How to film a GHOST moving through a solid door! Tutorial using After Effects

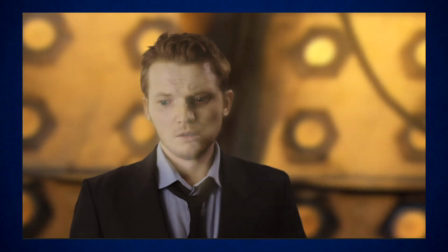This kind of makes everything look like you're seeing it through a swimming pool and we also use this effect to distort the image in our Doctor Who regeneration tutorial.
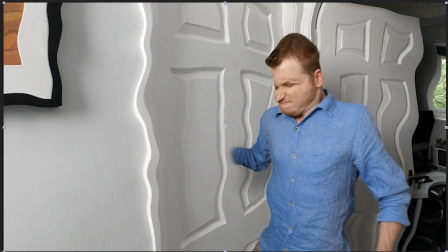So if you want the animation to change over time you can keyframe the evolution and it will change.
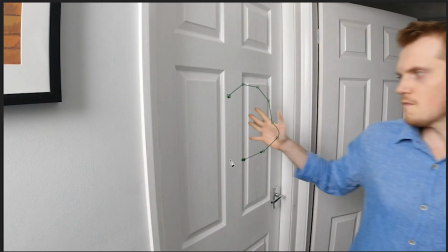And if you want this to only affect part of the image because it's an adjustment layer you can of course draw
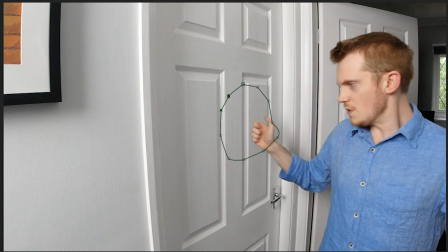a mask around it using the pen tool and then feather it and it will only affect the area underneath.
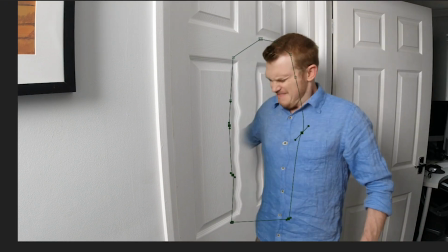Once again we keyframed the position of this mask so that that changed over time as I moved through the door as well.
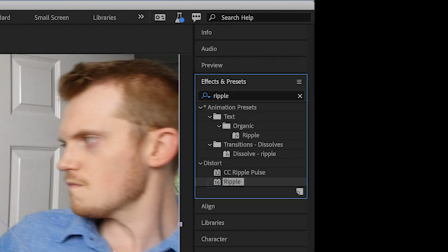Another effect you can try is the ripple effect.
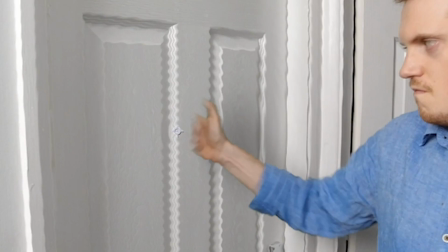You can adjust the radius of the ripples and the position where they start from so we simply lined up that on top of where the hand touches the door.
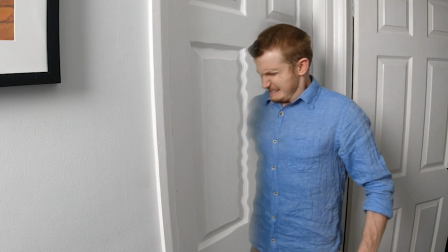So again this was just another fun way of making it look like the door was changing as the figure moves through it.
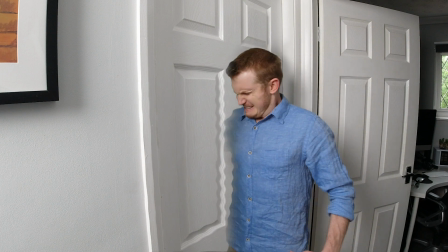Now this effect is still pretty basic and there is one more trick that we tried to make this really look a lot better.
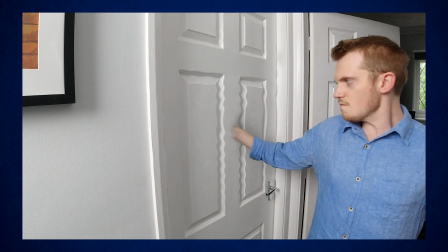So we thought the main issue with this effect is that it's pretty obvious how it's done.
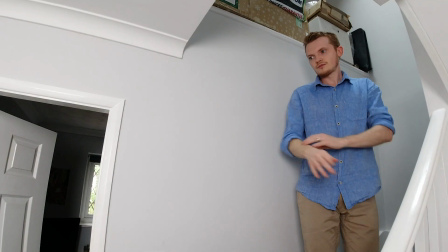It's all done on a tripod and you composite everything together and we thought what would really bring it to life would be to add a camera move.
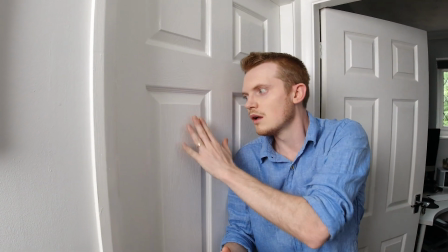Now obviously it can't be moving for the section where the effect happens unless you use motion control but what we could do
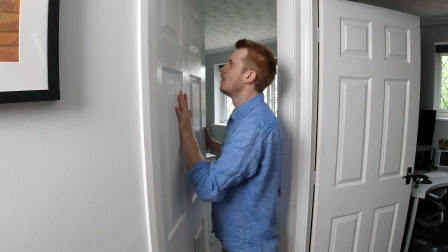is choreograph a little bit of movement for the beginning and a little bit for the end and try and disguise the joins,
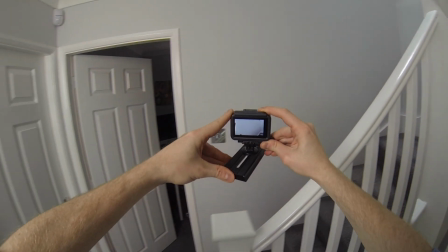which is exactly what we ended up doing. We used a small lightweight camera and deliberately set up our tripod at a slight angle
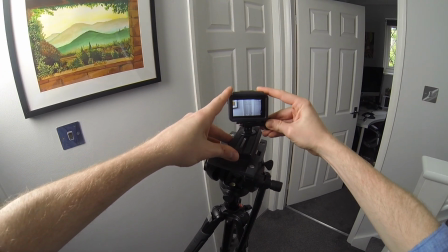so that our tripod plate would sit very gently on top without having to be clipped into place.
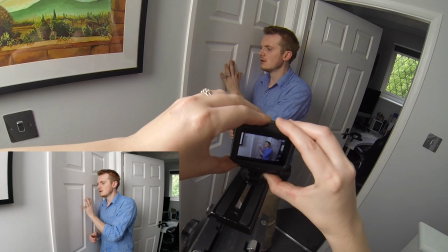Now we could choreograph a very smooth camera movement where the camera follows me down the stairs and then the plate is placed very lightly on top of the tripod.
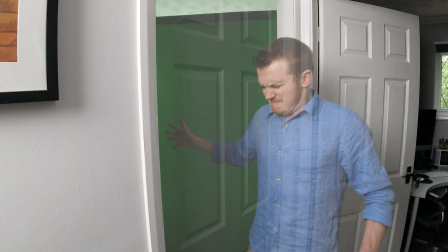This would then line up pretty well with the sections where we had filmed the effect.
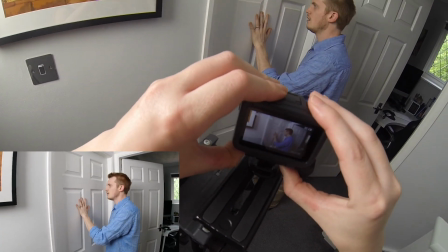Similarly at the end of the effect the movement that we planned was just a gentle lift up and a move to one side.
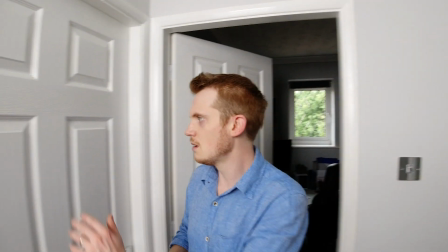These shots also have the added benefit that I am basically doing this like a magic trick.
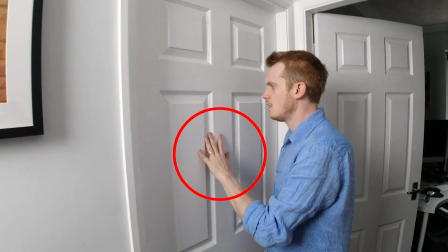I am proving that the door is real by touching it at the beginning and the end and the camera movement reinforces to the audience that the door is physically there.
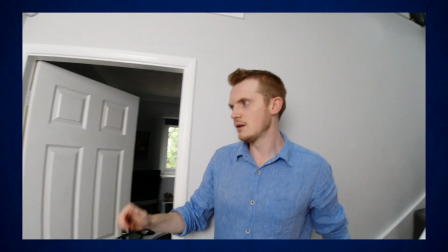So now if we look at our series of shots this is what we actually filmed.
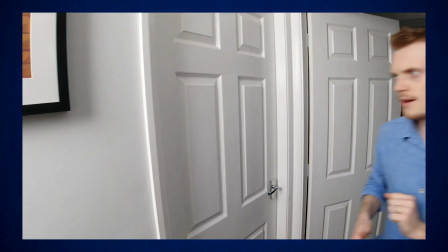We film me walking down the stairs, testing the door is real, the camera is still moving and now it moves on to the tripod shot.
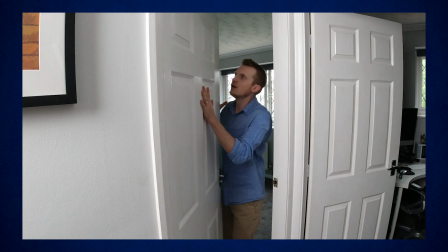So that's the part where the door is open and then of course you cut to the closed door again for the finished camera move.
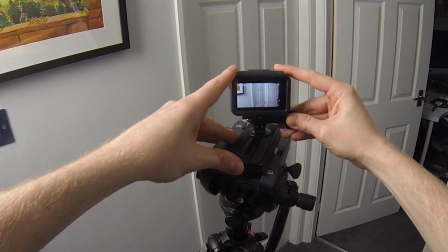And now it's going to be a matter of adding some fake camera wobble to disguise the parts where the camera moved on and
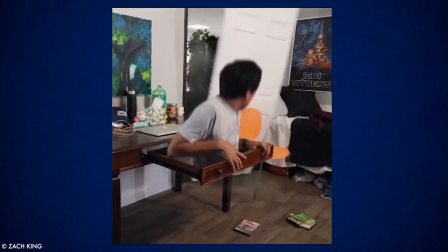off the tripod and I suspect this is the method that Zach King uses for some of his video magic.
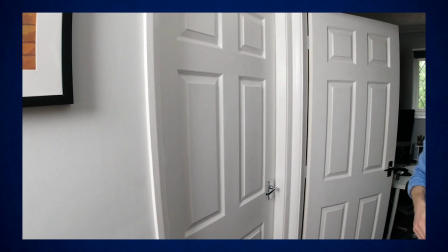Before we added some camera movement though we just had to try and disguise the joins between the different takes.
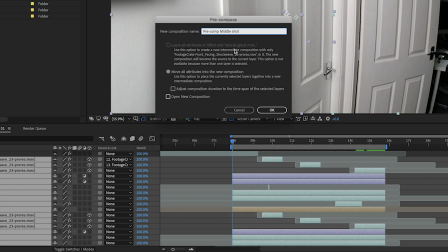So we did a pre-composition of all the work done so far to the moment where I move through the door and dropped it into a sequence with the shot at the beginning and a shot at the end.
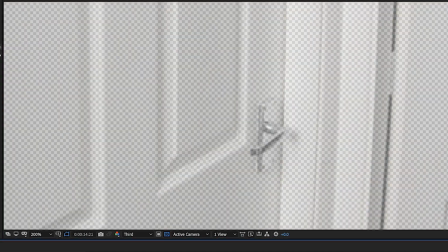Next we had to just do a little bit of matching to line those shots up to make them look like they were in exactly the same place.
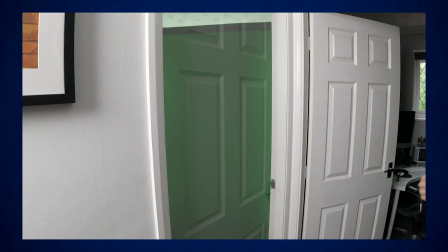Now when we had filmed this moment I deliberately stepped out of the frame and then back into it in the next shot to allow an easy place to hide a cut,
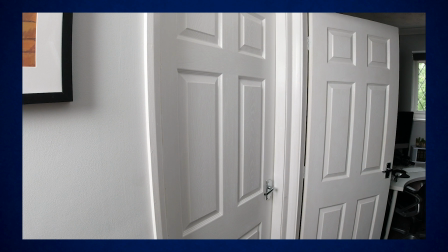but looking at it when editing we decided this was far too obvious and would draw too much attention to where hidden cut
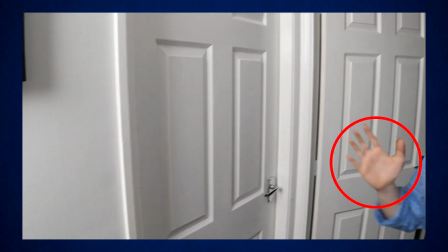was. So instead we decided to make it look like my hand never leaves the frame to make your brain think that these aren't two takes cut together.
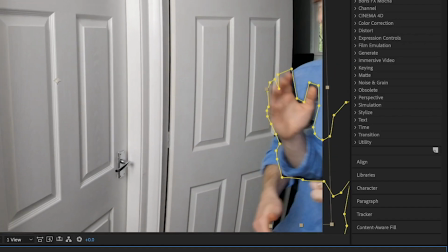So to do this we duplicated the second shot and masked out the hand from it, which meant we now had to get from one hand to the next. So by lining up the new hand with the old hand just as it's dipping out of frame here,
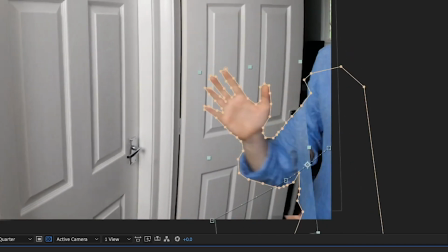we can then continue this arm movement smoothly into the next shot and it hopefully makes your brain think you're seeing the same hand the whole time.
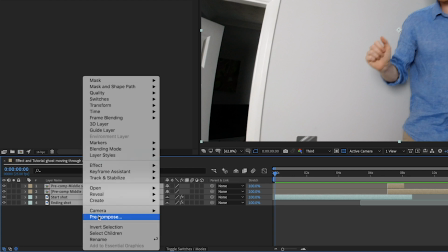The finishing touch was to once again pre-compose all these elements so that they will behave like one clip,
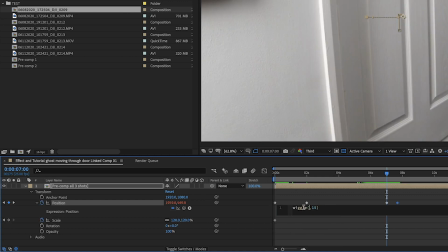and then we added our artificial camera movement by using the wiggle expression tool, which we used to disguise the moment where the camera moves on and off of the tripod head.
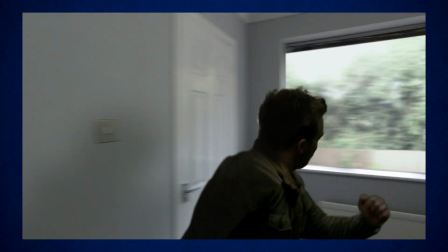And if you want to see how to do the wiggle expression in more detail check out our video on how to smash through a window in a single take.
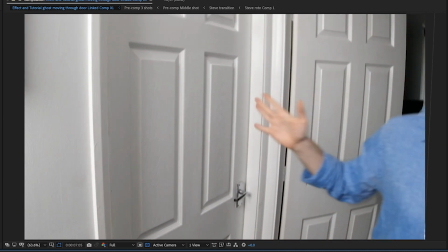And now if we look at the switch between the two hands again with the wiggle added, again it should help disguise the join between the two shots.
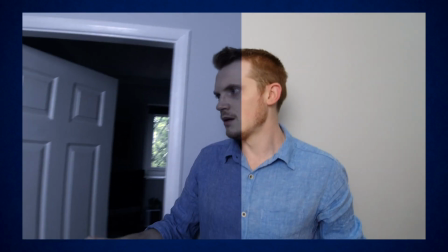Finally we did some creepy sound design and color correcting to make this look a bit more like a ghost story and we had our finished effect.